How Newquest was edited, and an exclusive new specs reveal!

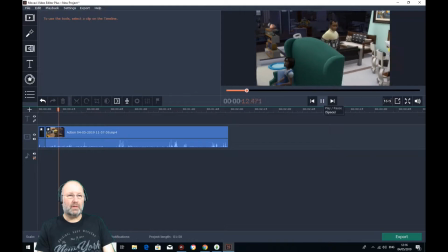So he goes into the house. And if I remember rightly, he starts cleaning.
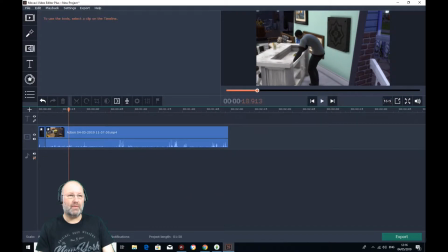Now, we don't want to sit and watch him clean, so we're going to stop the video there and do another cut. So we'll keep on playing the video
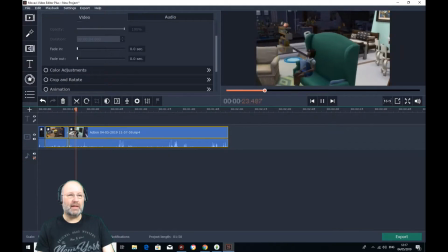and see if there's anything else that we might need.
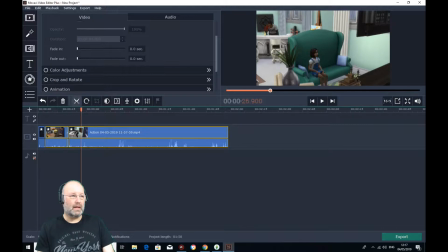Now then, there's little Maya watching the TV, so we'll do another cut, remove that bit in the middle and just play the recording of Maya watching the TV.
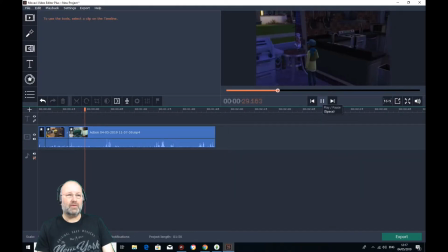That should be enough.
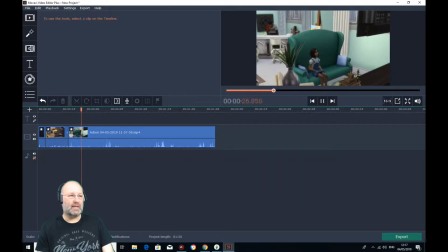Right, now it swings round to outside, so let's go back a little bit, make a cut, there we go, and then we'll play the video again and start it to where we want to carry on.
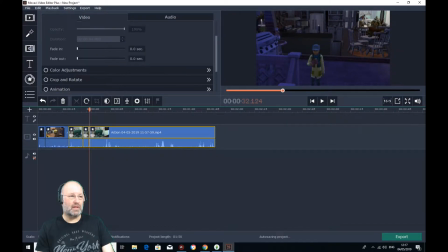We'll just pause it, do another cut and take that middle bit out. Can you see how this is going? So this is the reason why I was trying to keep the gameplay as central as I possibly could,
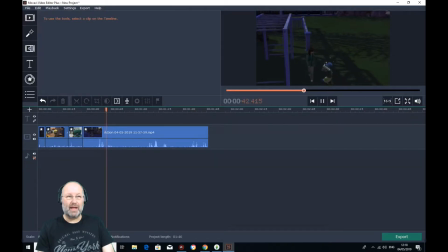because if I'm cutting out all the surrounding areas, I need to have whatever's happening right in the centre of the screen.
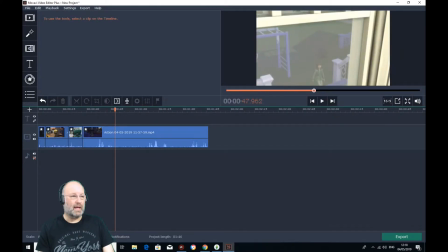So we've got another occasion here where
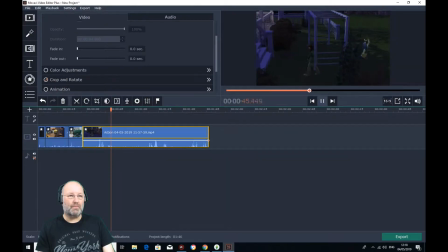it goes behind a door, so we'll just go back a little bit, do another cut, start playing the video again and wait until Gemma's come back in again.
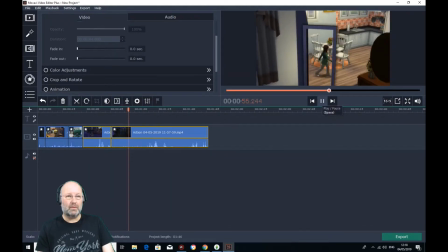In a second. Right, we'll pause it about there.
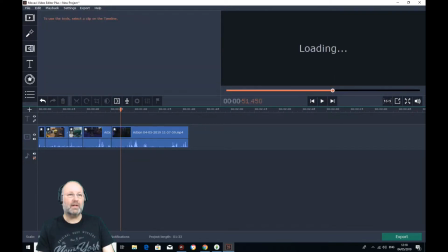Do another cut. Take out the middle part. And we'll carry on playing.
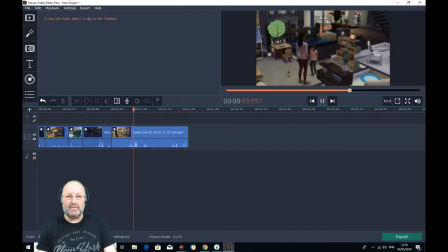Now this is where Sammy comes in. You can see why we didn't need the first part now, because she's actually appeared a little bit later on, which is absolutely fine.
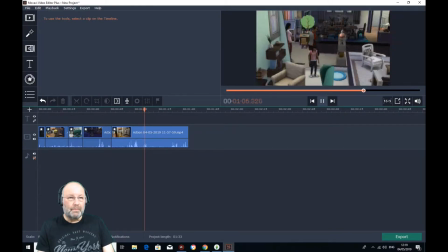So she pops her on there. Does Gemma? And I don't think we need to go any further with that.
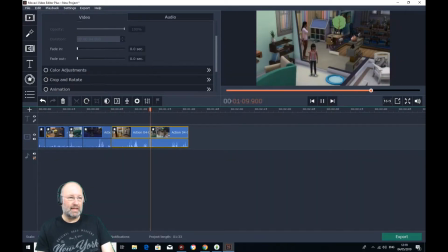So we'll cut that and we'll delete this end section, because I don't think anything exciting happens in this little bit here.
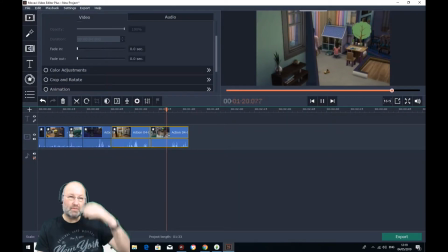I think she just sits and plays with the doll's house, which we don't really need.
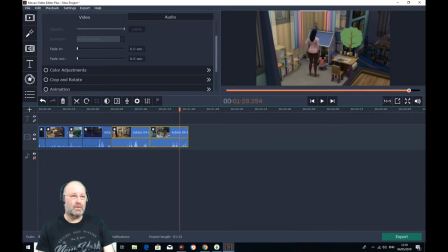Right, no, I don't think we need that at all. So what we'll do is we will delete that end part.
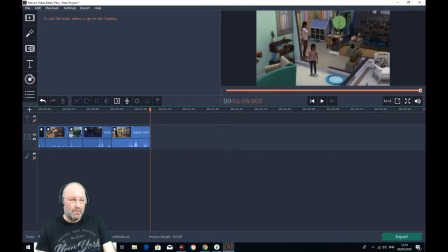And so we've got a video of 1 minute and 9 seconds. Now what I'm going to do now is, where I've done all these cuts,
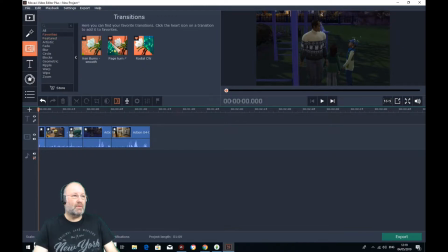it's not going to be very smooth because it's just going to go from one scene to another to another. So I've got some transitions here, and my favourite one is this Ken Burns smooth transition. And what I'll do is I'm going to pop a transition into every edit that I've done in this little clip.
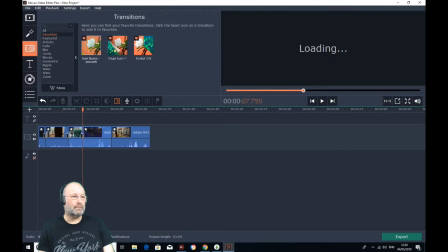So one there, and finally one there.
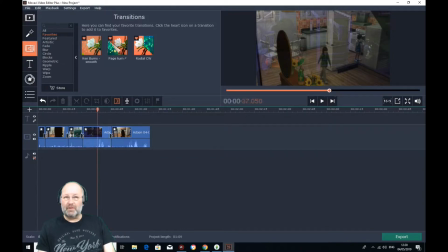Now, look what happens when we play that back.
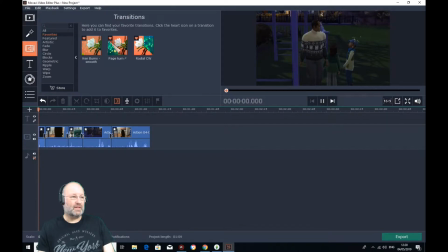It's going to include the transitions this time, and the change of scenes, as you can see, is going to be really nice and smooth. Now this one might be easier to see because it's more lighter.
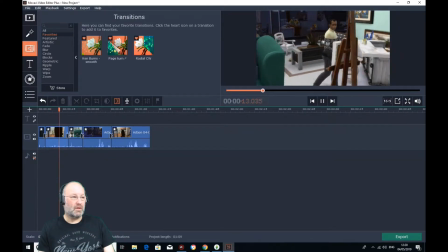So here comes another transition,
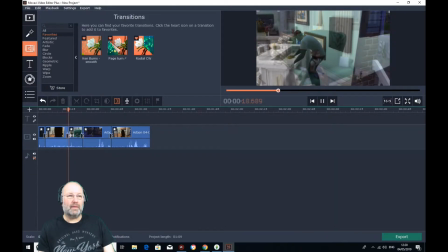and there we go.